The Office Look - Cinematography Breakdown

All right, everybody. Welcome back for another breakdown. Today, we are looking at, well, let's watch it together.
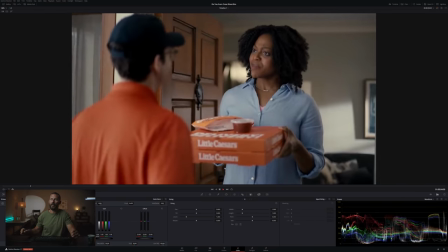5s
Here we go. Pizza at your door. I'm happy and clean. That never happens in real life.
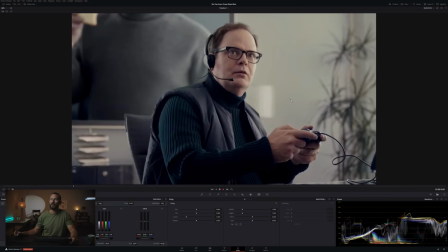11s
Sliced bread is delicious. This guy, you know him. I don't. And we're in a house.
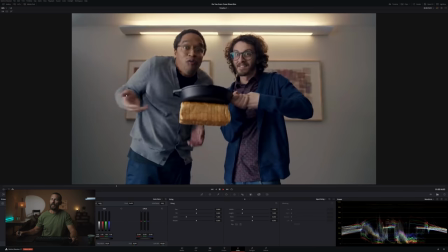17s
Sliced bread is good. This is an old Super Bowl ad. This has what I would call the Hollywood polish, right?
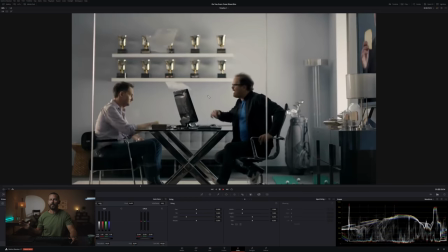23s
This is quite slick.
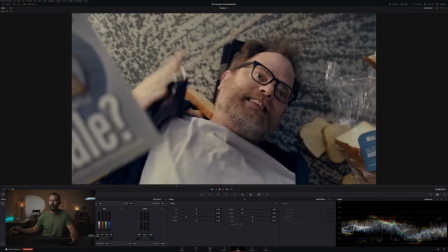24s
The color has a lot to do with color, but also obviously the lighting, the cinematography, the set design, all of this stuff, they, you know, you got cash to spare, you're having a good time,
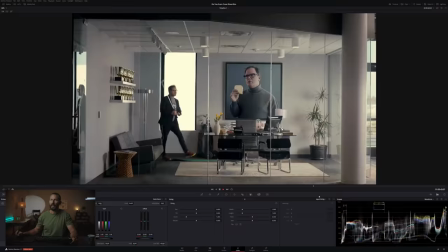32s
you're getting the best people on it. And it's all about sliced bread. He's having fun, and everything's burning.
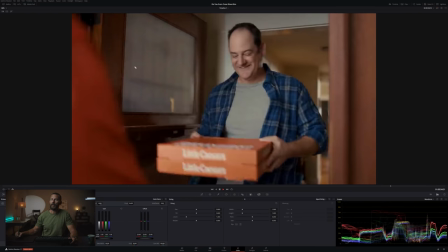38s
And we're back to the door. Now, I know what you're saying. I know exactly what Patrick's going to talk about. He's going to do this whole door routine where we have to see this guy step back.
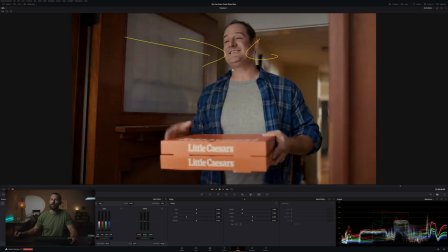46s
And he's lit like that with his little edge light and his big front light. And if he was back in the door, it would be all dark. I'm not going to do that. Because we've already done that one, right? You can look back and you can see, I think we did a whole episode on this interaction, which is one of the toughest interactions in cinematography, the door chat.
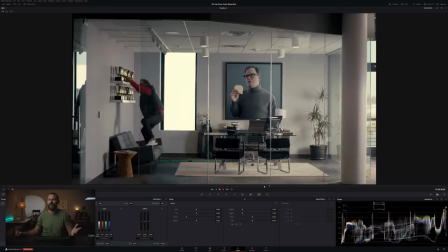62s
And I remember you saying to me, Patrick, how often are you going to actually do door chat? Well, it's in pretty much every commercial we look at, has some sort of door scene.
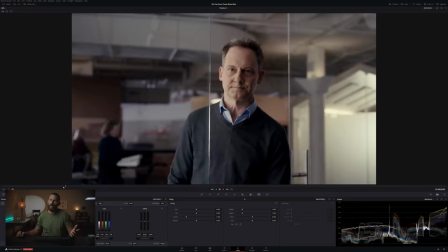71s
It's always tricky, right? This guy leaning his head in, door chat. This is not door chat, right?
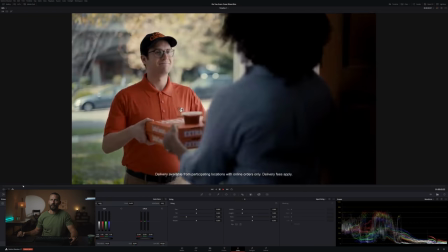76s
He's just hanging out there. Okay, but what I wanted to start with, door chat? No. Now, I wanted to do this scene here, okay?
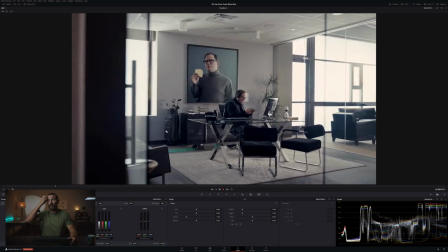83s
Now, the camera work is very good. The color is fantastic, the set design, all of that stuff, which is what you would expect at this level, but let's talk about what makes it so good, right? We got all of our options here. You're gonna thicken up the image with glass, right? Oh, we can't see it, but you can see the little edges of it.
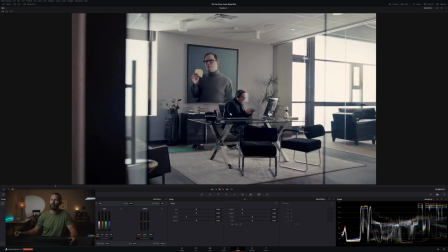99s
You put a little bit of diffusion on whatever these windows are, because we don't really care what's out there. We don't want that light streaming in here. Why is the pen so small? let's make the pen slightly bigger so we can actually see what it is that we're doing there we go so just
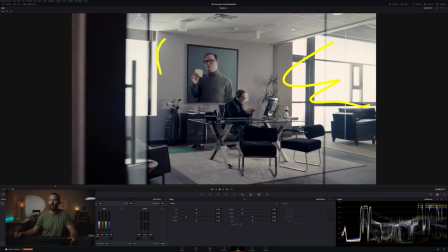112s
put diffusion on there right if it's not already diffused put diffusion on there put diffusion on there this is gray it's nice but you can feel where the light is coming from right you got this little that's too big come on this is ridiculous don't be ridiculous
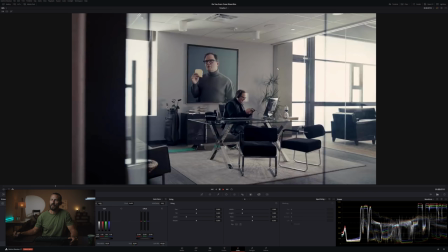126s
you can feel okay the lighting that is hitting him it's not inside it's not outside right it's not just ambient there's none of this overhead stuff is actually on you can see the shadows going this way. There's something big and soft over here and it's on a grid so it doesn't go everywhere and it's hitting him there and then we've got that little edge light from outside or from in,
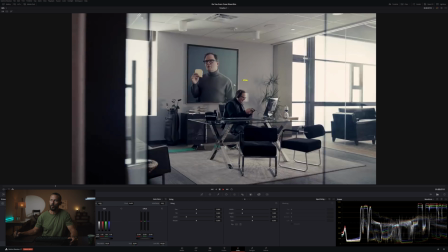144s
doesn't really matter, which creates this point of interest right where we want to look.
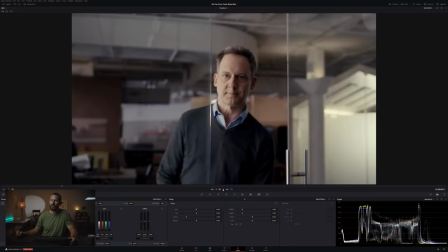147s
Then as we push in, let's use our little wipe there and now it gets interesting.
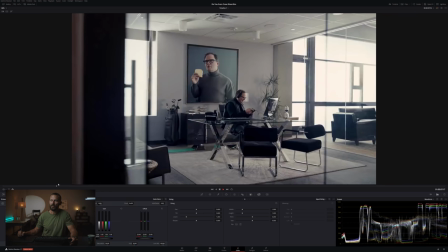154s
Okay, so see the levels on the skin? Like this is what you want. This is the balance here. It doesn't feel lit. We obviously see where the light is coming from, but it's not so hot. There's not like a spotlight effect. It's mixed in with the levels going on in the windows, and you can see what's happening here, even in the grade, right?
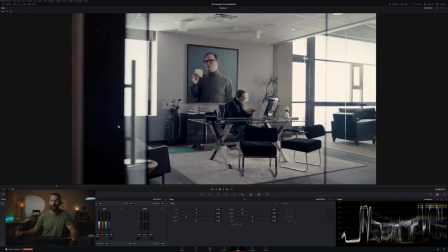172s
You can see the tint in the white, but just from a shot composition point of view, we've got angle there, right? Going this way, going this way, then we've got all these things in the foreground to just thicken it up, to add a little bit of production design to this thing.
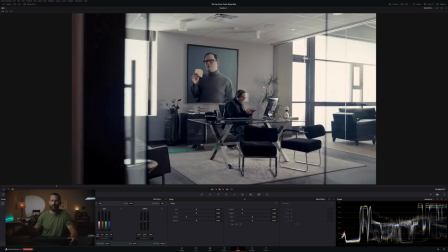190s
Chairs, all these desks running this way. It's not flat at all. Basically anti-flat is what we call ourselves.
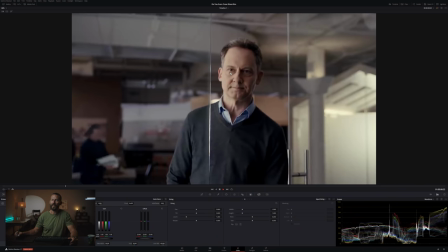196s
And we step into it. And now the light is coming from this way. Look at how dark it is out there, right? This is where if you have a big location, you're like, how am I going to light this whole location? This commercial is a great example of you just don't have to light the whole location, right? Light the area that you can, that budget allows and that time allows.
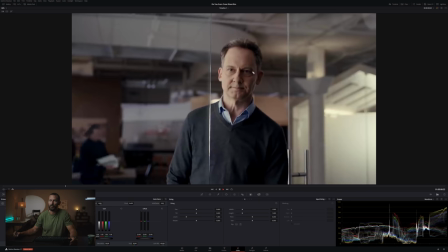212s
And then if you can't get to the rest of the stuff, you don't get there, right? This is what happens. I'm sure this person who ever shot this had their choice of what to do, but it's not that bad. If it doesn't feel like this does feel quite lit, right? Which it is. You got your eye lights in there.
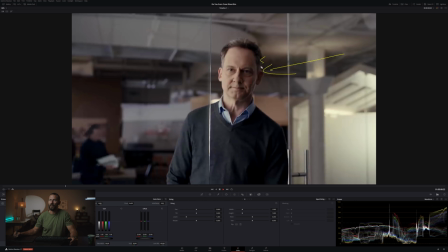226s
You got your light just wrapping around to the other side. Your little leak of a backlight here. He's looking. Which way is he looking? Is he eyeballs this side of the camera or eyeballs this side of the camera? And why would he be looking that way? Because that's where the light it's coming from because this is a good-looking image, right?
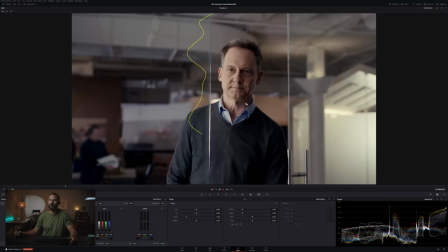245s
Nice shallow depth of field in between the little things of glass.